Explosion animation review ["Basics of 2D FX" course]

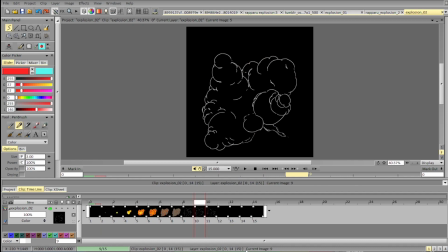[24:57]
repetitiveness in the design, repetition in shapes.
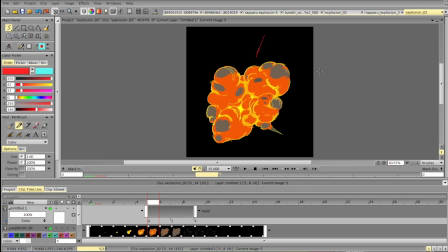[25:01]
So I like this, and I mostly like that.
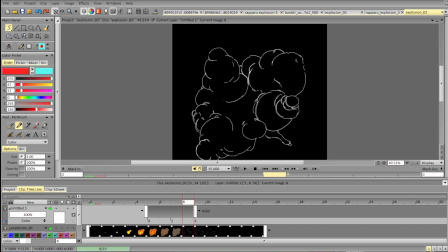[25:10]
It's just that when you construct your explosions, you tend to do it like a
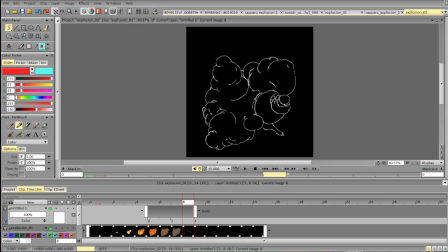[25:18]
tower of blocks or circles that is very predictable in terms of the size, progression, and
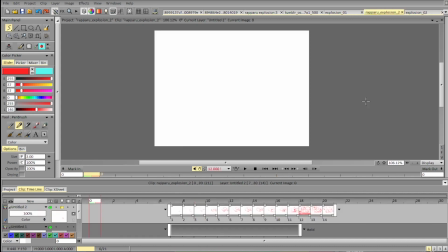[25:33]
the angle and direction. So if you look here, for example, we have not this one, but rather this one.
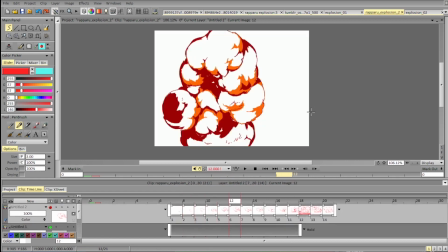[25:41]
Not all masses line up some masses
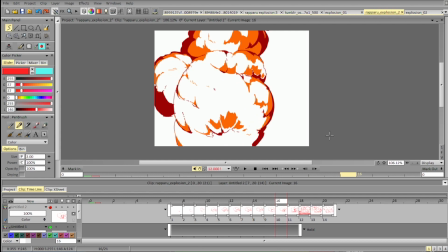[25:48]
may go in a different way. They may bulk, they may intersect, overlap.
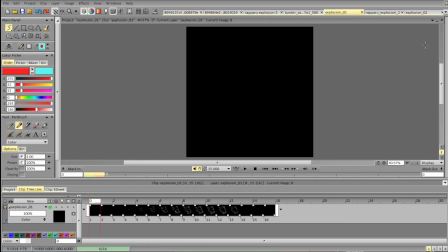[25:58]
Whereas if you look here,
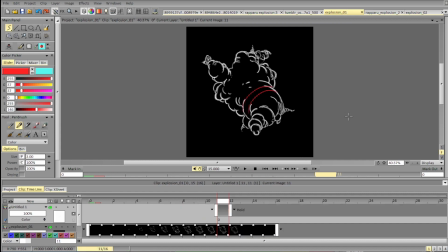[26:02]
in the overall sketch, in the construction, everything is more or less lined up. So there are very few additional shapes to break up the silhouette and to break up the direction.
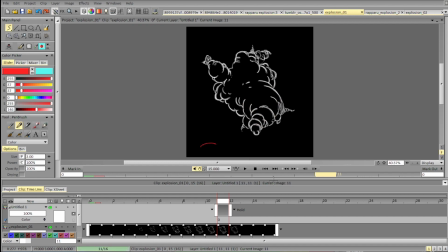[26:22]
So we can do this, and you can see that the overall size progression of the gaps is also very repetitive. But we can do something like make the
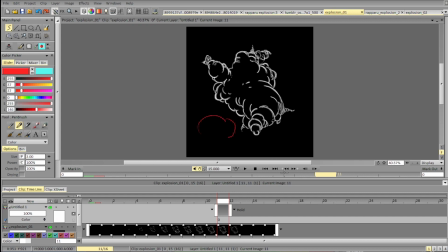[26:38]
differences more noticeable, and you can combine shapes. So instead of using just a circle, it can be something like that. Maybe we can add a rotated circle here that can enter the shape but can also be sort of outside the shape, and we can add something here.
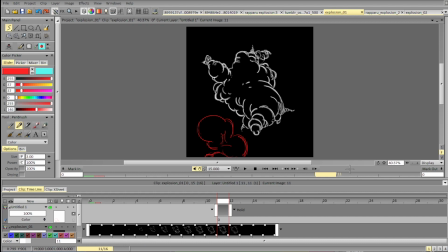[26:57]
So it's just about breaking up this progression and trying not to make everything on the same line, on the same angle, with similar space. And it's also nice to break up the progression.
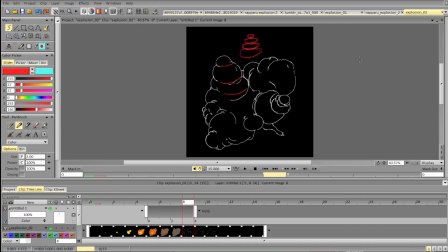[27:14]
So if you have something like this, it's better to break it up and do something like that. So not in line and not from biggest to the smallest, just because it makes it very predictable and repetitive.
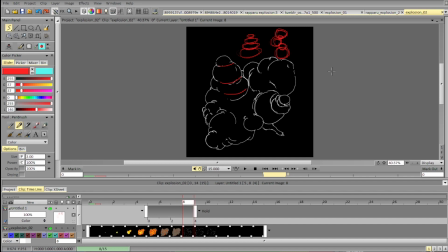[27:33]
We can mix up small shapes and bigger shapes and all that stuff.
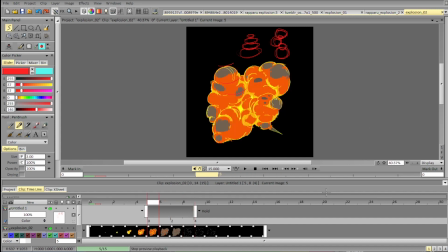[27:39]
And you can actually do that, and you're doing this here and here.
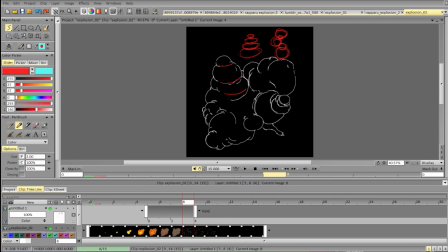[27:46]
It looks nice. It's just about keeping that in mind when you're shading and adding additional shapes.
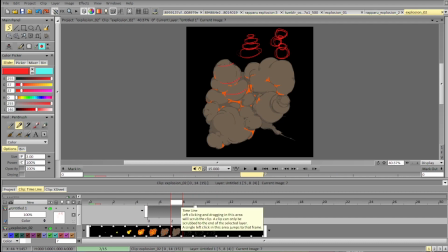[27:53]
You want to have that clarity and interesting forms in your design, keeping the silhouette interesting, keeping the shapes interesting and varied.
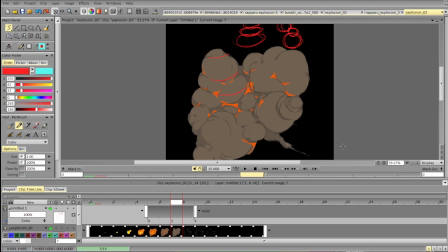[28:09]
Also, if you want to support the feeling that an explosion is heading towards the camera or something is moving towards the camera, you can shade it slightly differently to emphasize the volume better.
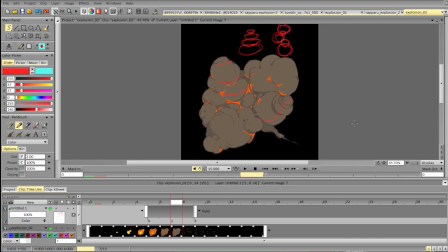[28:25]
And for example, like this, it's not very clear if it's going away from us, if it's just flat. So adding shadow like this can really sell the form.